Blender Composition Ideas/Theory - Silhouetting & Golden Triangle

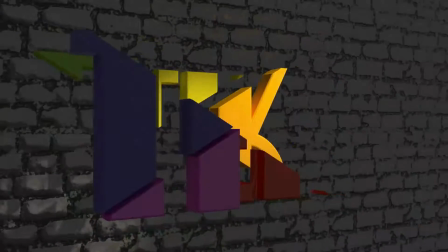[0:01]
Hello
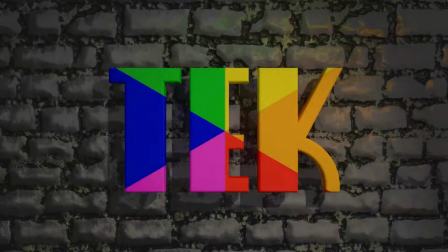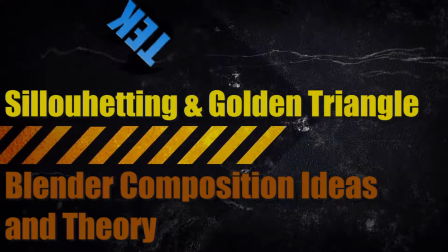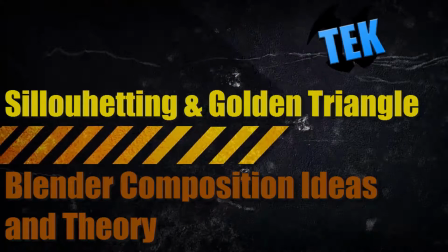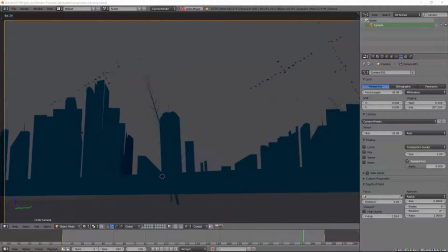[0:18]
from BlenderTech slash UnrealTech and welcome to a video finally.
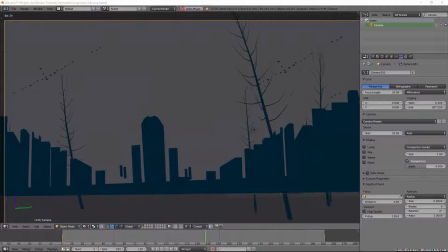[0:23]
I'm not doing any more game jams in the foreseeable future so back to YouTube. I wanted to talk today really quick about Silhouetting.
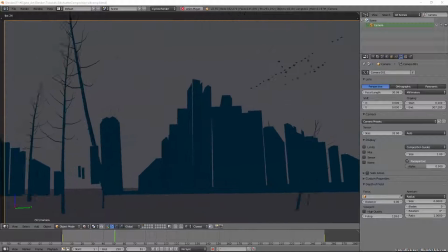[0:31]
I saw a really good example of it in a game jam entry and so I thought it would be
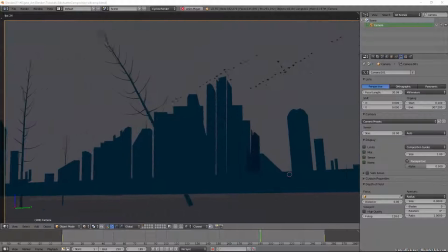[0:37]
good to talk about it just to get back in the video kind of thing.
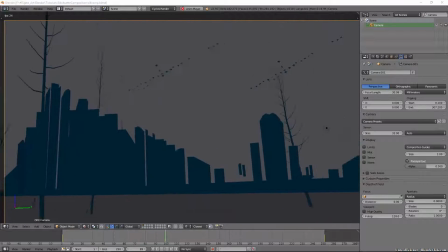[0:42]
Just to give myself some practice. So silhouetting is a composition act that we can use of, and take note here,
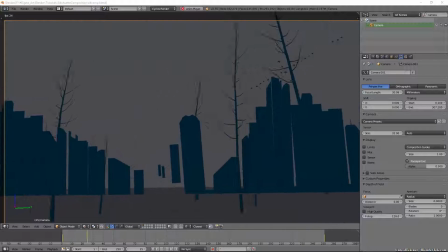[0:50]
of taking a solid shape or color of a scene's edges basically,
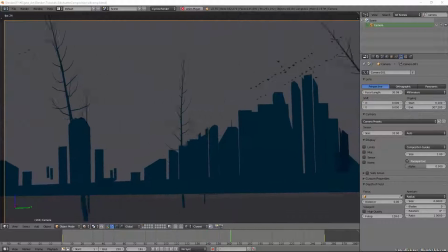[0:57]
however not an outline, to create the illusion of imagery.
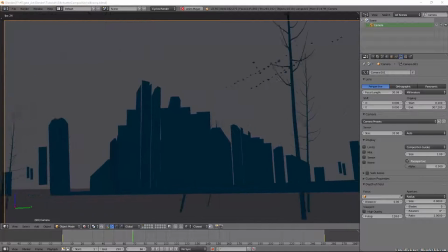[1:02]
During the last game, Genelikes, I saw some great uses of this, and so I wanted to mess around in Blender a bit to see what I could come up with you all to see.
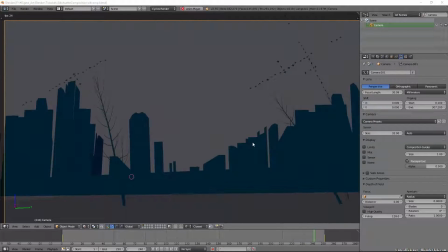[1:09]
So here's the result we got in the end as you can see it's quite pleasing to the eye and these random shapes
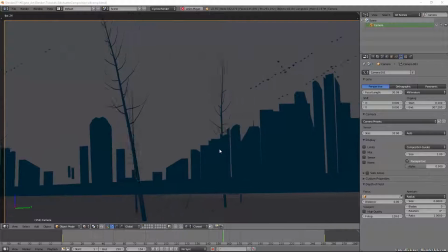[1:18]
That look like they're really just cut out by a kid obviously
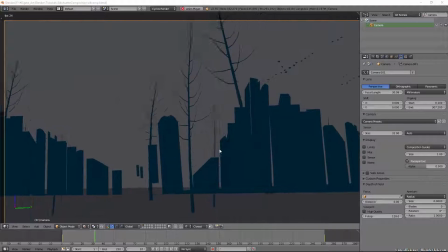[1:23]
maybe could be a city and these little
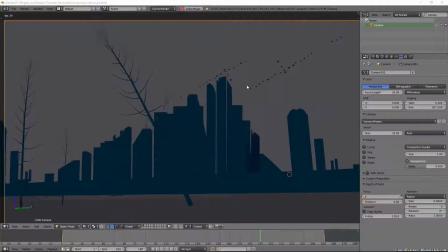[1:28]
cutouts they could be snowflakes But you would imagine them to be birds and the trees are a giveaway just to add
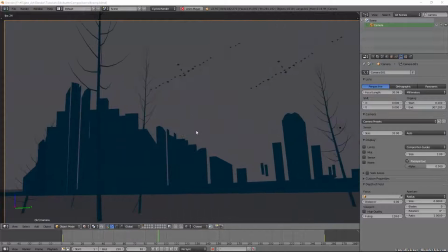[1:35]
some depth but it allows the imagination to go and move and think about this city when really it's
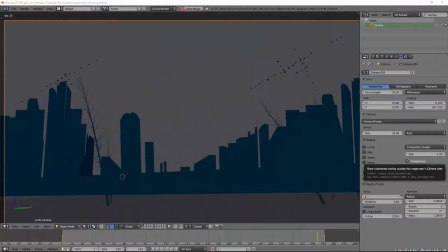[1:41]
just colored shapes so in
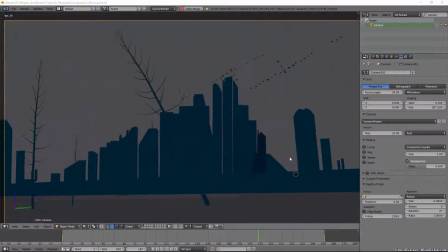[1:48]
blender we're gonna do something very unusual to create what you may call art but I just call this damn cool so I'm just gonna pause
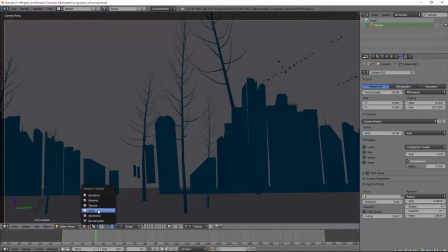[1:56]
this here when you're working with silhouetting I'm gonna go back to solid and get out a camera view what you want to do is take all of your
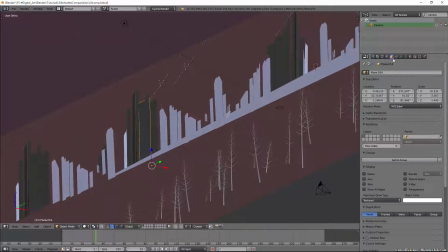[2:05]
objects and I haven't done this for all them and go to the object data or just the object tab and under cycle settings this is how new but fairly new you can turn off shadows so
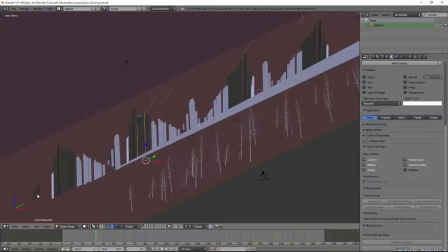[2:19]
you would basically want to take all of these actors here
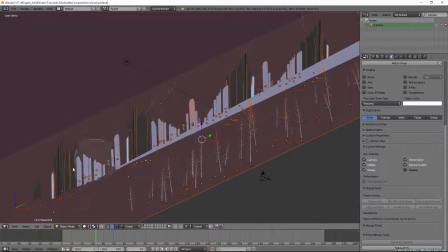[2:25]
sorry I'm thinking games all of these meshes and you would want to turn shadows off for them if do one at a time apparently but that will that will allow for perfect silhouetting because there will be no shadows and
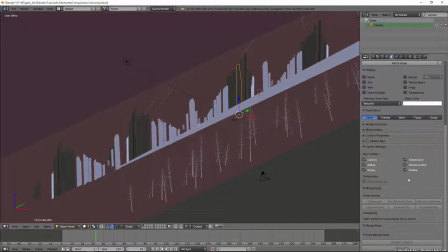[2:41]
all the depth will come from the silhouetting of a small light source behind
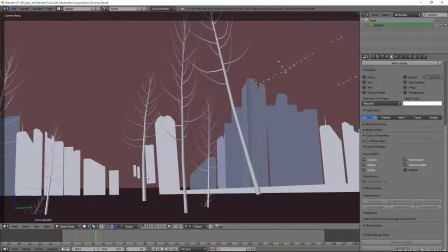[2:47]
it so with no shadows as you can see it
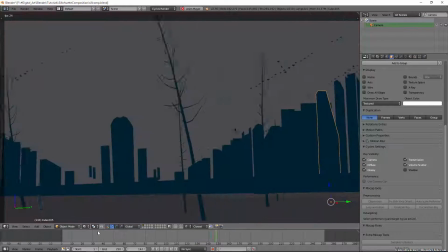[2:53]
it's just very pleasing to the eye and if we render a frame
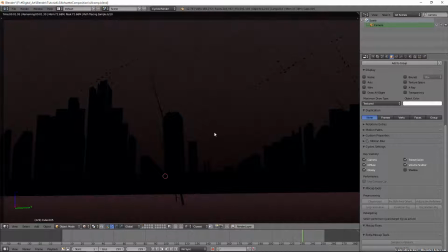[3:00]
with no shadows you can see it it just gives you a very interesting look and you can imagine yeah okay cool that would that could be a dark city scene I could have spent days modeling a city and in the dark and some birds or
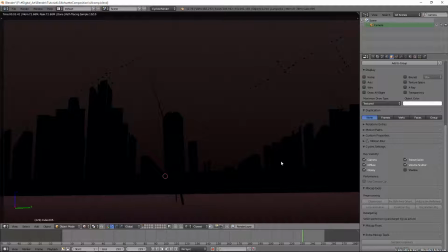[3:20]
trees and whatever but by using silhouetting I've essentially allowed your mind to fill all that in by just creating basic shapes so allowing important objects in their full
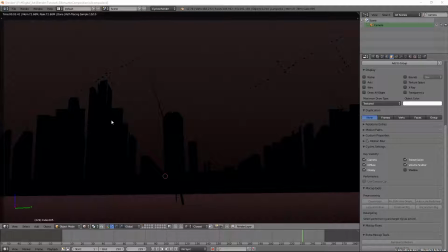[3:35]
shape contrasted and will completely featureless allows the viewer to understand what is being depicted obviously if you make some random shape that's supposed to be something and it's very hard to think of what it might be you
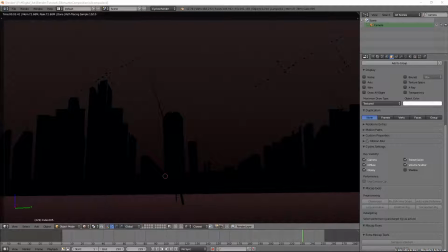[3:52]
won't get your point across but something like this works very efficiently at making the viewer understand what it is without going through all the work of actually modeling it so it's it really is art but it can be very effective as you can see that is quite pleasing to the eye and we're
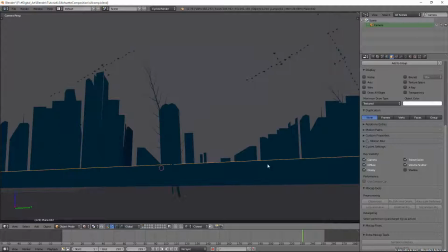[4:10]
seeing this in games a lot now where people aren't using photorealism they're going for simple setups like this and allowing the viewers mind to decide exactly what it looks like to them and it's kind of it's interesting at least but wait there's more for only three easy payments are
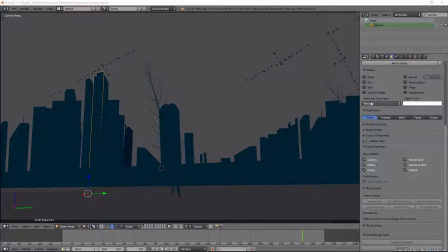[4:28]
I figured something out in blender that I wasn't aware of and I'm gonna make a video on it that shows are all the uses of it I don't know if it was a 2.76 or if it came earlier but I just noticed the other day when you grab a camera when you select the camera and go to the camera
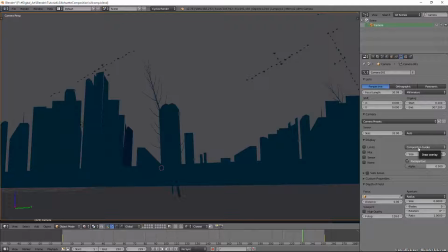[4:47]
settings there is now composition guides and you can turn them on so
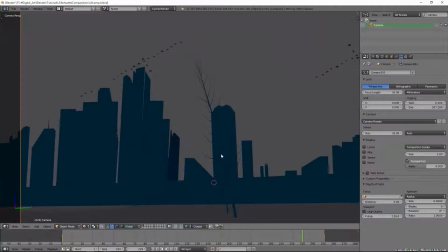[4:51]
in this scene not only did I choose colors and
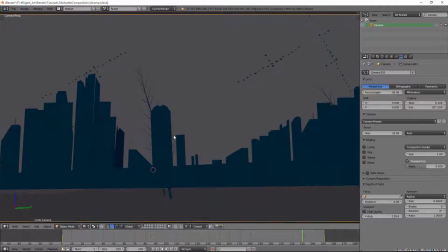[4:56]
use silhouetting to make it pleasing to the eye but I used
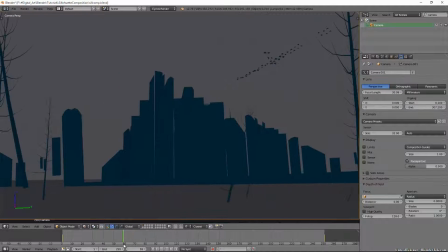[5:01]
if we go where do the birds line up around there I used what's called a golden triangle and I'm gonna go through all of these different composition guides I'm sure you'll be quite aware of the rule of thirds here but um
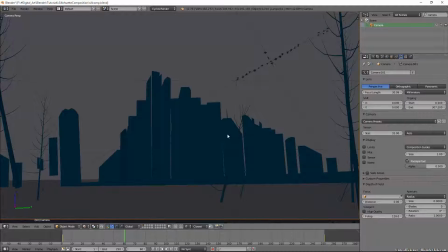[5:15]
I use the golden triangle to set up my scene maybe it
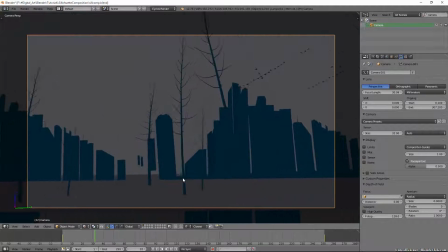[5:21]
wasn't exactly this brain maybe it was a different one this
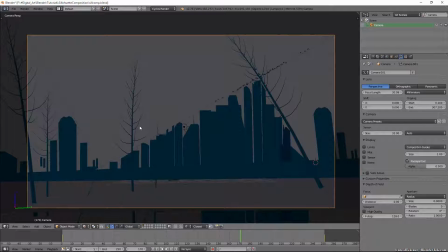[5:28]
one right here yes so you can see how this this follows this golden triangle setup so this tree leans over on this part of the golden triangle the entire city block
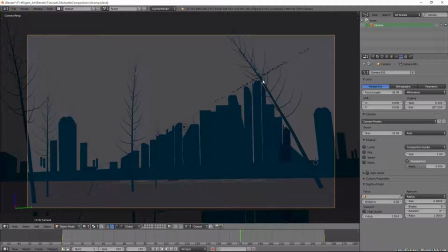[5:44]
follows this very long diagonal corner corner line as well as falling sharply on this edge the birds follow the line and these trees and these buildings fit into this one as well and so really only this
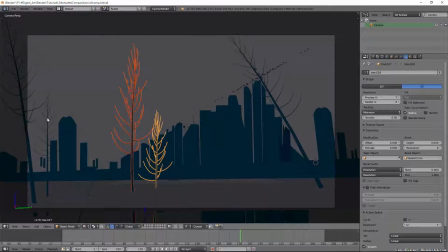[6:02]
tree and this tree kind of contrast and fall out of here on this one so if we were to delete it it would it would show a lot better actually that one fits in quite well as well so
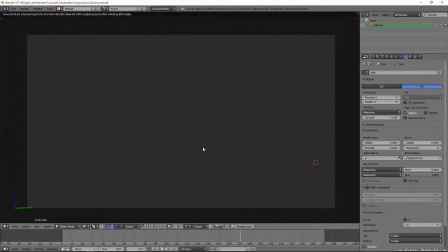[6:14]
if we were to render this scene out you can you
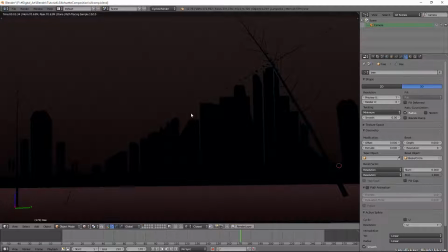[6:19]
can see you can still see the the the helper lines but if we turn them off you can see how